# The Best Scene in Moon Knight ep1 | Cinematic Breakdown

I need a scary scene to unravel.
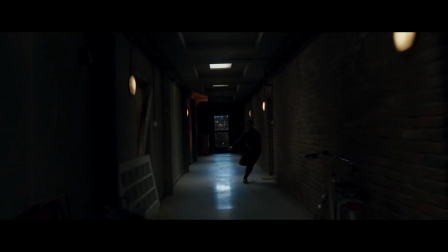(0:08)
This scene raised the hairs on my neck when I watched it first, so I had to work out how Mohamed Diab, the director, did it.
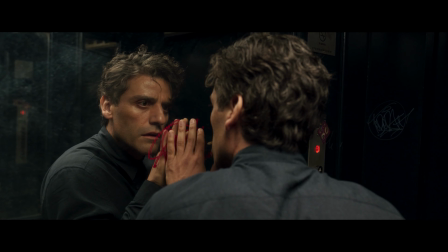(0:18)
This scene stands out in so many ways, from incredible acting, nuanced cinematography, intricate sound design and so much more, to make it one of the most terrifying and entertaining scenes of the first episode of Moon Knight.
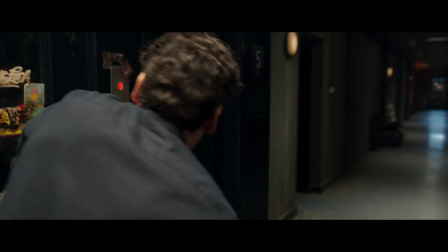(0:32)
The elevator as a location represents so many ideas all at once. An escape method but also a claustrophobic prison.
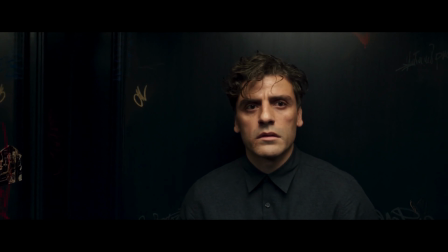(0:39)
A protective shield but with a door you cannot control. No wonder directors love this fear inducing space.
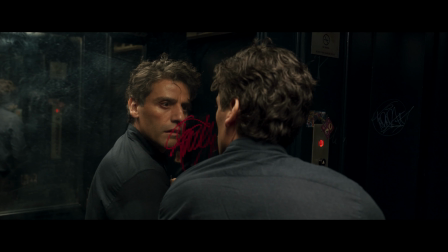(0:48)
But in Moon Knight this isn't just a normal elevator, oh no no no, this is a space which has been designed to reinforce the scene perfectly.
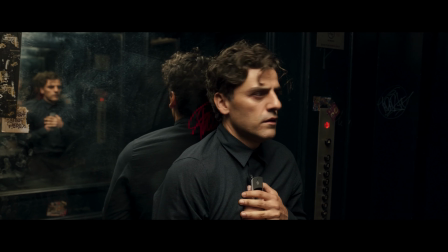(1:01)
A small but important detail is the red colour of light in the button controls.
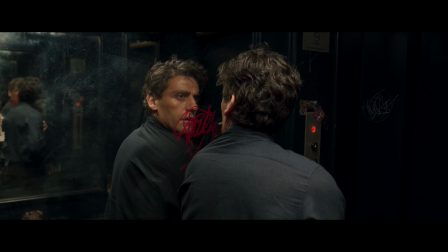(1:07)
This stands out in an otherwise dark and tonally brown set as quite vibrant and even ominous. Most elevators don't use red buttons as this is generally left for the emergency stop instead.
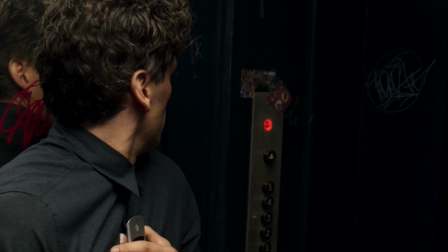(1:19)
So apart from it being a subtle omen,
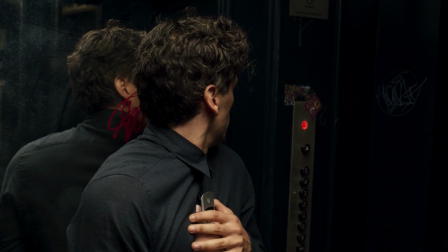(1:21)
the contrasting light does help to give us a sense of the size of the elevator which is important to help the character feel trapped. So without this light it would be far more difficult for us to understand the size of the space.
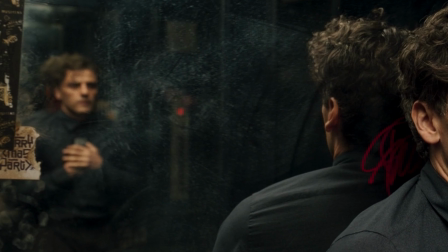(1:33)
Next we notice the double mirror which most elevators don't have as this can cause normal passengers to feel quite uncomfortable. Later I'm going to show you how specific use of an incredibly powerful camera technique enhances this feeling without us even realising.
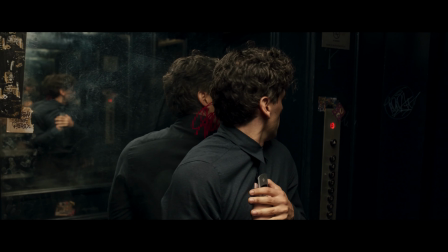(1:48)
Back to that double mirror then. It makes the space in the elevator feel larger right? But it's also there for more than just that. It would have been easy just to stick to a standard elevator design with just one mirror, but doubling the mirror means that Diab can add a psychological element to this tense scene.
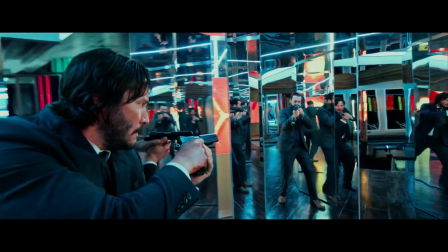(2:05)
By doubling the mirror, you create an infinite tunnel of reflections, which gives the audience the sense of looking into the character.
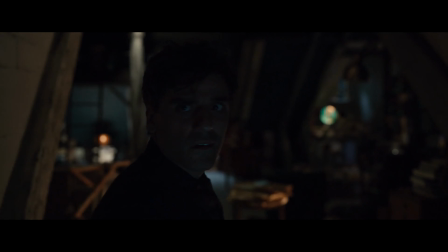(2:13)
You see, mirrors represent a window into a character's mind, and as we see throughout Moon Knight, Diab makes us look into reflections and mirrors in almost every scene.
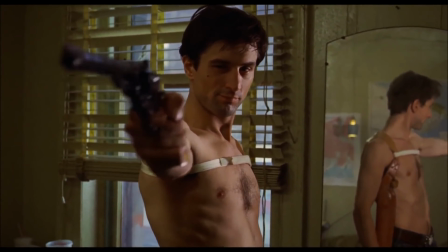(2:20)
Mirrors also have a rich cinematic history, being used to visually represent the psychology of characters,
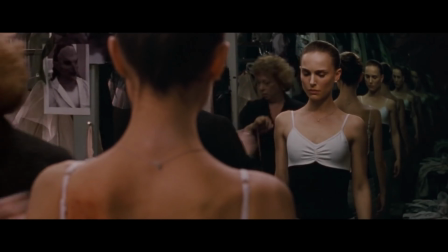(2:26)
like in Black Swan, utilize mirrors throughout the film to show the fractured psychosis of the protagonist's mind.
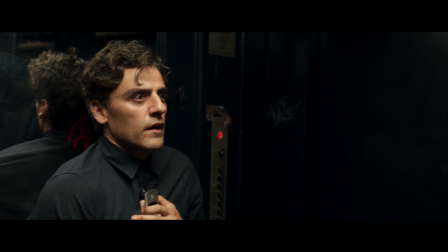(2:36)
Mirrors are a powerful visual, which means when our protagonist leans up against that fabulous infinity mirror in the elevator,
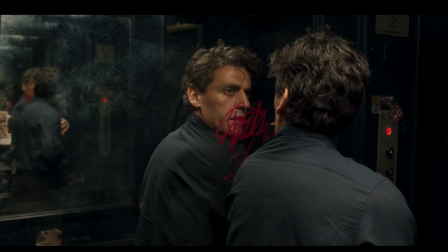(2:43)
we intrinsically know there could be more lurking in the reflections.
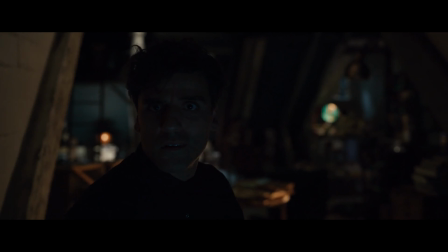The other half of the set design here is the deceptively simple corridor outside the elevator.
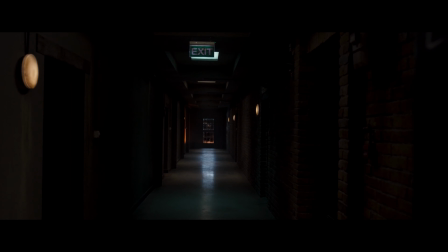(2:57)
This unnaturally dark corridor has a singular window which lets in almost no light, and to accentuate that darkness they use dark walls and flooring. This dark corridor is perfect to create a foreboding atmosphere as Steven tries to escape, but this wouldn't work at all without brilliant lighting design. Diab implements classic horror lighting design in this scene with spotlighting down the corridor and high contrast lighting in the elevator.
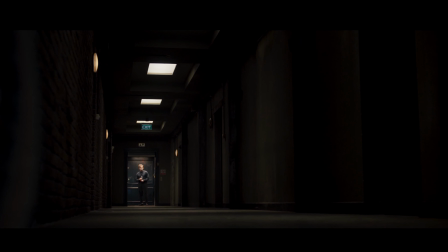(3:23)
As you can see, the ceiling lights are on, yet they seem unable to properly light the corridor. This is awful for the functionality of the building, but tremendous to enhance tension. Diab creates large pools of darkness, similar to Tim Burton's 1989 Batman, which allows him to specifically withhold information from the audience.
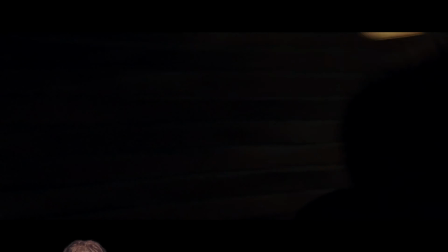(3:42)
So when the corridor starts to go a bit exorcist, and the lights flash on and off,
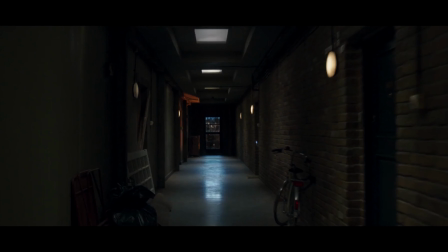(3:46)
due to the dark set design, the light doesn't disperse too much, keeping most of the environment hard to see. Diab understands the success of this whole scene hinges upon utilizing the darkness to engage our imagination. This is where the magic really happens. Diab has interestingly chosen to break a golden rule in cinema to evoke a powerful feeling in the audience.
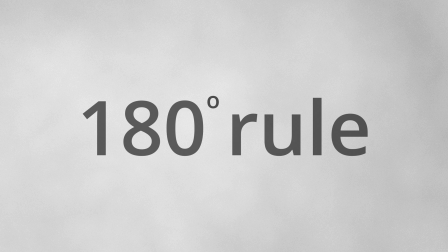(4:16)
The 180 degree rule is when the camera is kept on one side of the character.
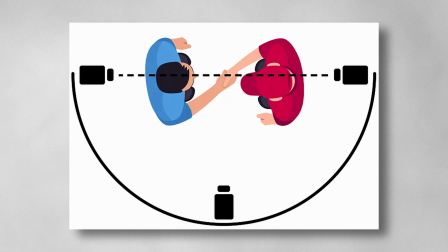(4:21)
This means they always look in the same direction. This is designed so that the audience can understand where people are in relation to one another and is used throughout cinema and TV,
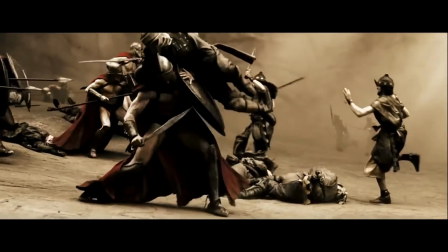(4:31)
from car chases to fight scenes and even just normal conversations. However, rules are made to be broken and Diab does so to disorientate the audience much like the protagonist, putting us in his shoes for this terrifying scene.
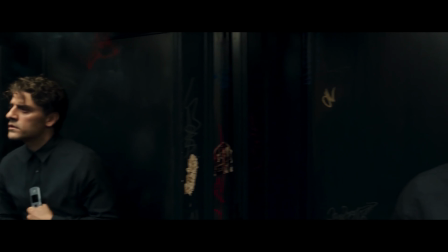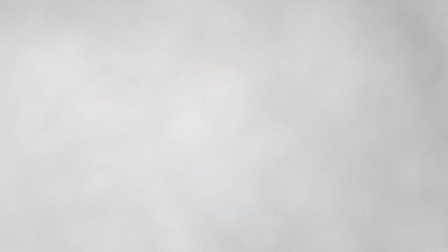(4:50)
Diab also breaks another rule by jumping through focal lengths. Now what do I mean?
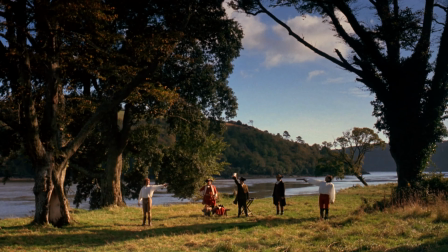(4:55)
Normally when filming a scene the director will ensure to film a version of the scene on a wide lens to make sure the geography of the space is fully captured. Then the camera is moved in to capture a medium shot revealing more detail of the actor's body language and movements. Finally we reach the close-up shots highlighting the actor's facial expressions and small details. This method of filming ensures the audience feels like they naturally get closer to the characters over time. So what happens if you take away that medium shot? Well if you cut between the wide and the close-up,
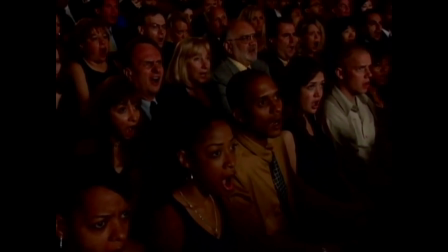(5:28)
you shock the audience because you jump into the personal space of the character without first warming the audience into it. And this is exactly what Diab has chosen to do. In fact he's been just as thorough with his sound design, which I'll get back to in a little bit. Diab keeps us in close-up shots for the majority of this scene to give the sense of claustrophobia,
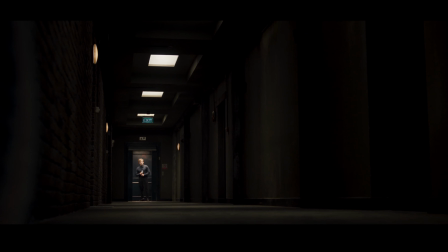(5:47)
but as soon as the elevator doors open each time he cuts out to an extreme wide shot. but the framing communicates much more than just the geography of the new floor Steven has arrived on.
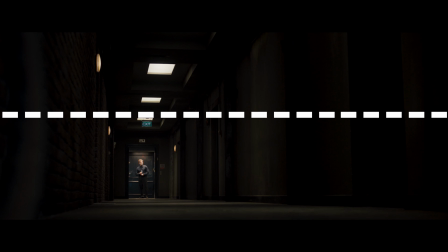(5:58)
As you can see, Steven has been placed in the bottom left half of the screen, signalling subconsciously that he is feeling powerless in this moment.
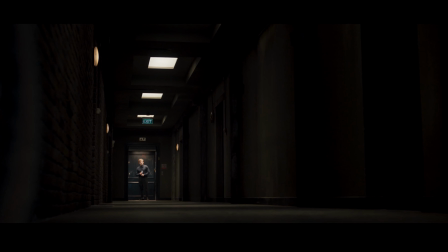(6:05)
This wide shot is one of the few static shots in the entire scene,
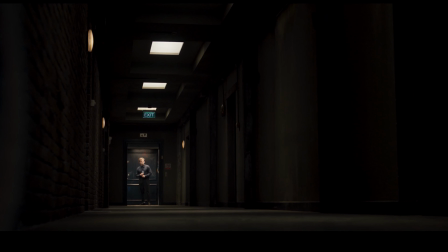(6:09)
which juxtaposes against the consistent use of handheld shots up to this moment, which kind of feels quite creepy.
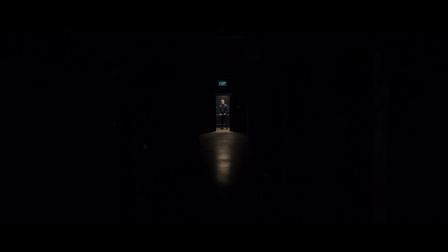(6:16)
The next time the doors open on the elevator and we cut to that wide shot, they've used an even wider lens, making Steven almost a third smaller, which emphasizes that feeling of weakness. This might seem ultra-subtle, but it effectively increases his weakness against the forces around him.
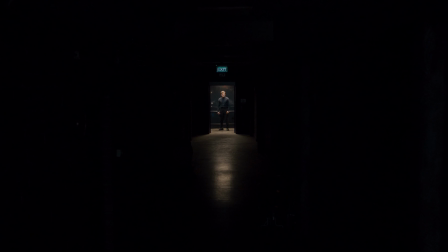(6:34)
Additionally, he's now framed in the center of the screen, which along with the darkness all around him, isolates him in the elevator, turning the safe space into a target.
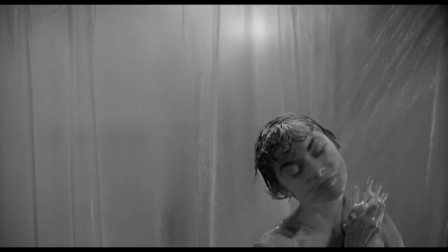(6:46)
Any self-discerning horror aficionado knows that horror films are only as good as the sound design and composing put into them. So, sound is responsible for half of the storytelling process and Diab has utilized sound design in this scene to crank the anxiety up to 100. I want to acknowledge there are loud, large elements used in the sound design which are great, but I think the subtler sound design choices make the scene truly special. The elevator has a particularly loud and hard sound every time the doors close. This sound seems to reverberate through the entire building and have the effect of jolting the audience. This tricks the audience into expecting the sound and a jump scare to come along with it at some point.
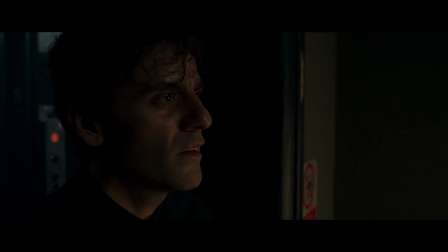(7:32)
This is a brilliant diversionary tactic to ensure we are not ready for what he really has in store for us. Adding more texture to the character's internal journey is the subtle use of unintelligible and even the subtler sound of wind in a tunnel. Of course, we know this to be impossible as there's no one else around and we're inside a building, but this causes us to question if this could all be inside his head. This effect ties in particularly well with the dramatic arc, which I'll be exploring a little later in the episode. Another sound which is such a lovely choice is the screeching elevator doors, which are just a hair's breadth away from being screams of agony.